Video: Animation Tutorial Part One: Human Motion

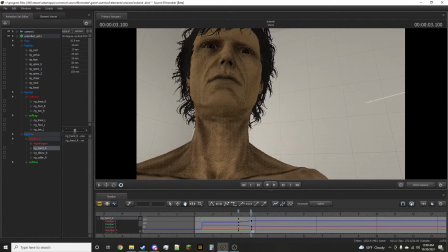238s
And if you were to move forward with that, you would see
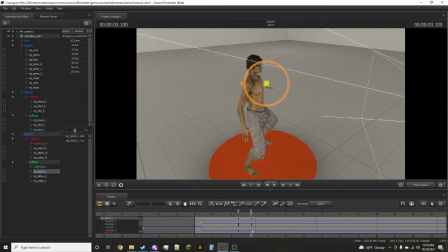243s
that you lose an element of that wave, you lose an element of that human motion, and you lose that convincing humanity, really. So we're gonna have him. And I'm gonna have him.
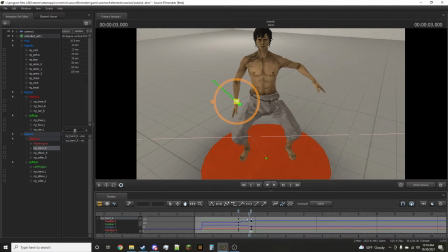259s
We have him in his starting position, and we're gonna have him move into the wave,
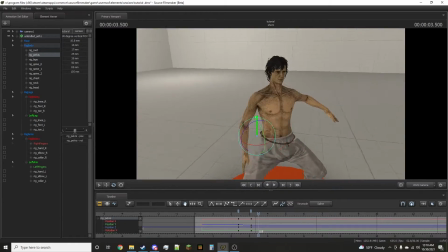269s
So when you wave, you actually, you may not realize this, but you actually do twist, just a little bit.
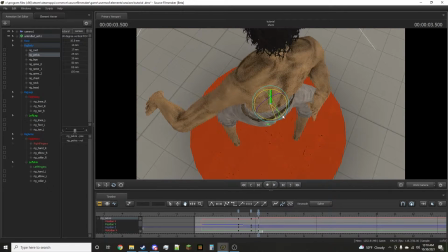276s
And you do, in a way, readjust your stance.
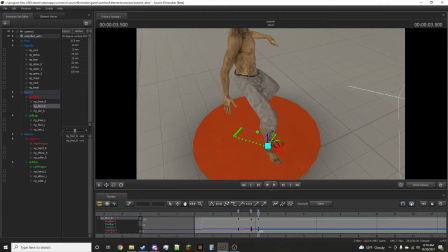282s
It's sort of a subconscious movement, but you do, in fact, readjust your standing when you wave.
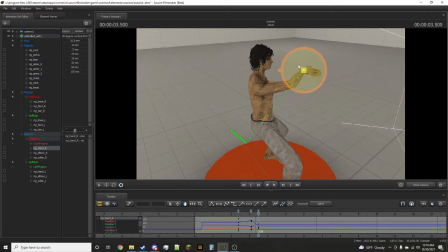291s
So we'll have him come up here and get into the first part of his wave. And you'll see that he's
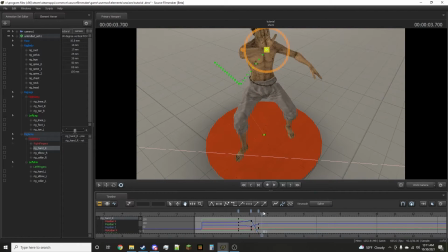300s
he's readjusting his facing, right?
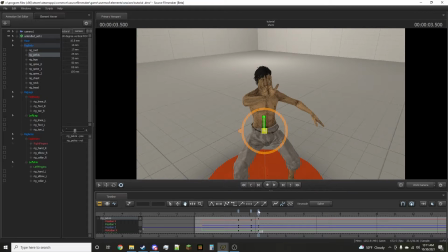306s
And you can see that come together. When we don't have that adjustment, you can see clearly something's wrong there. It's a little, almost uncanny valley. Something's not right, and that's because he doesn't have that hip motion that you just sort of unconsciously do when you wave.
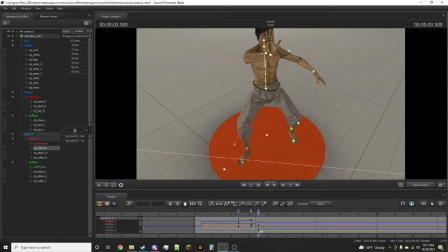326s
So we're not gonna work to the wave.
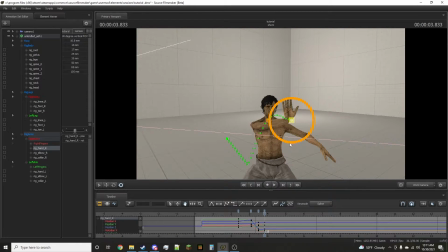329s
So he's gonna go from the right, and get a little bit of arm rotation there, to the left. Yeah. So you can see it's a fairly simple, I mean, even you could do it.
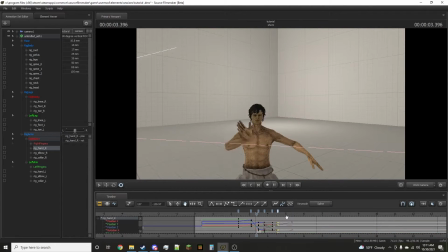348s
Even you could do it, really. It's an extremely simple motion.
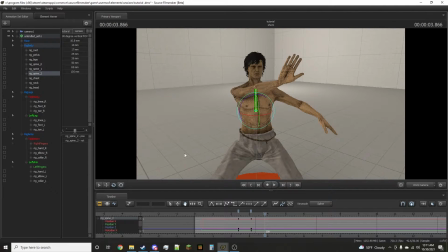354s
We're gonna go ahead, we're gonna actually add some sort of chest movement here, which you'll see. Which you'll see here. We're gonna have him sort of
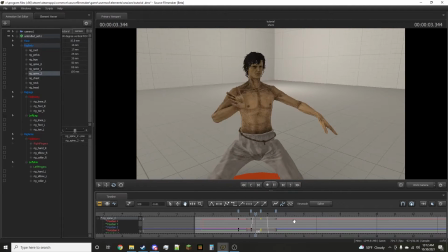369s
move along here with his arm, sort of like a hey, you know. He's really putting his effort into that wave.
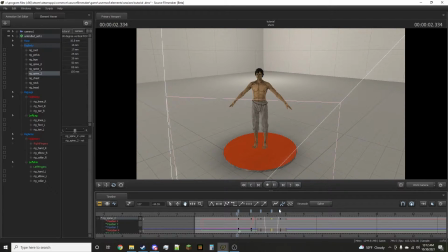383s
Yeah. So this is looking pretty good, but I know you're saying, you know, something doesn't look right, something looks off. And it's a pitfall for animators to forget the limb that they're not focused on. In this case, that's that left arm. It's just sticking out there.
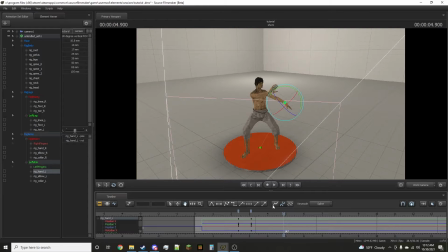403s
You know, if you next time you're out and about and you see your friends, your neighbors, watch them wave. And you may not realize this, but their
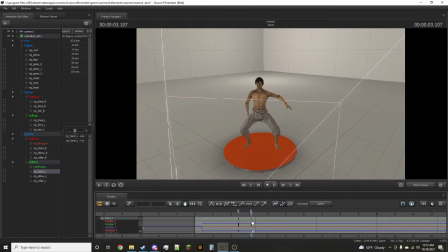417s
other arm does not float statically in space. It moves dynamically with their body. So how do we achieve that? Source Filmmaker, the program that we're using for this tutorial today, has an amazing feature.
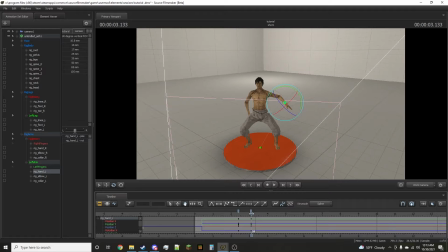433s
If your program doesn't have this feature, I recommend, you know, using a better program like Source Filmmaker. I know a lot of you may be Blender users. I think it's best if you're just starting out at Blender, now's a great time to move on to Source Filmmaker.
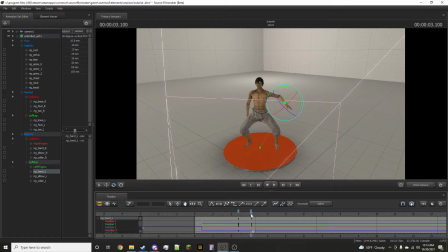449s
It's a much more polished and refined program. You'll find Blender is limited in what it can do, what it can put out. It's clunky, crashes a lot all the time, overall terrible, an abandoned project, never updated, never optimized,
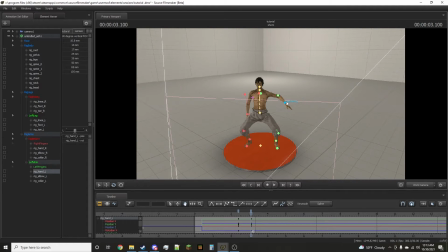469s
semi-functional, while SFM is a far more polished product. And SFM is free too. So, you know, lots of reason to dump programs like Blender.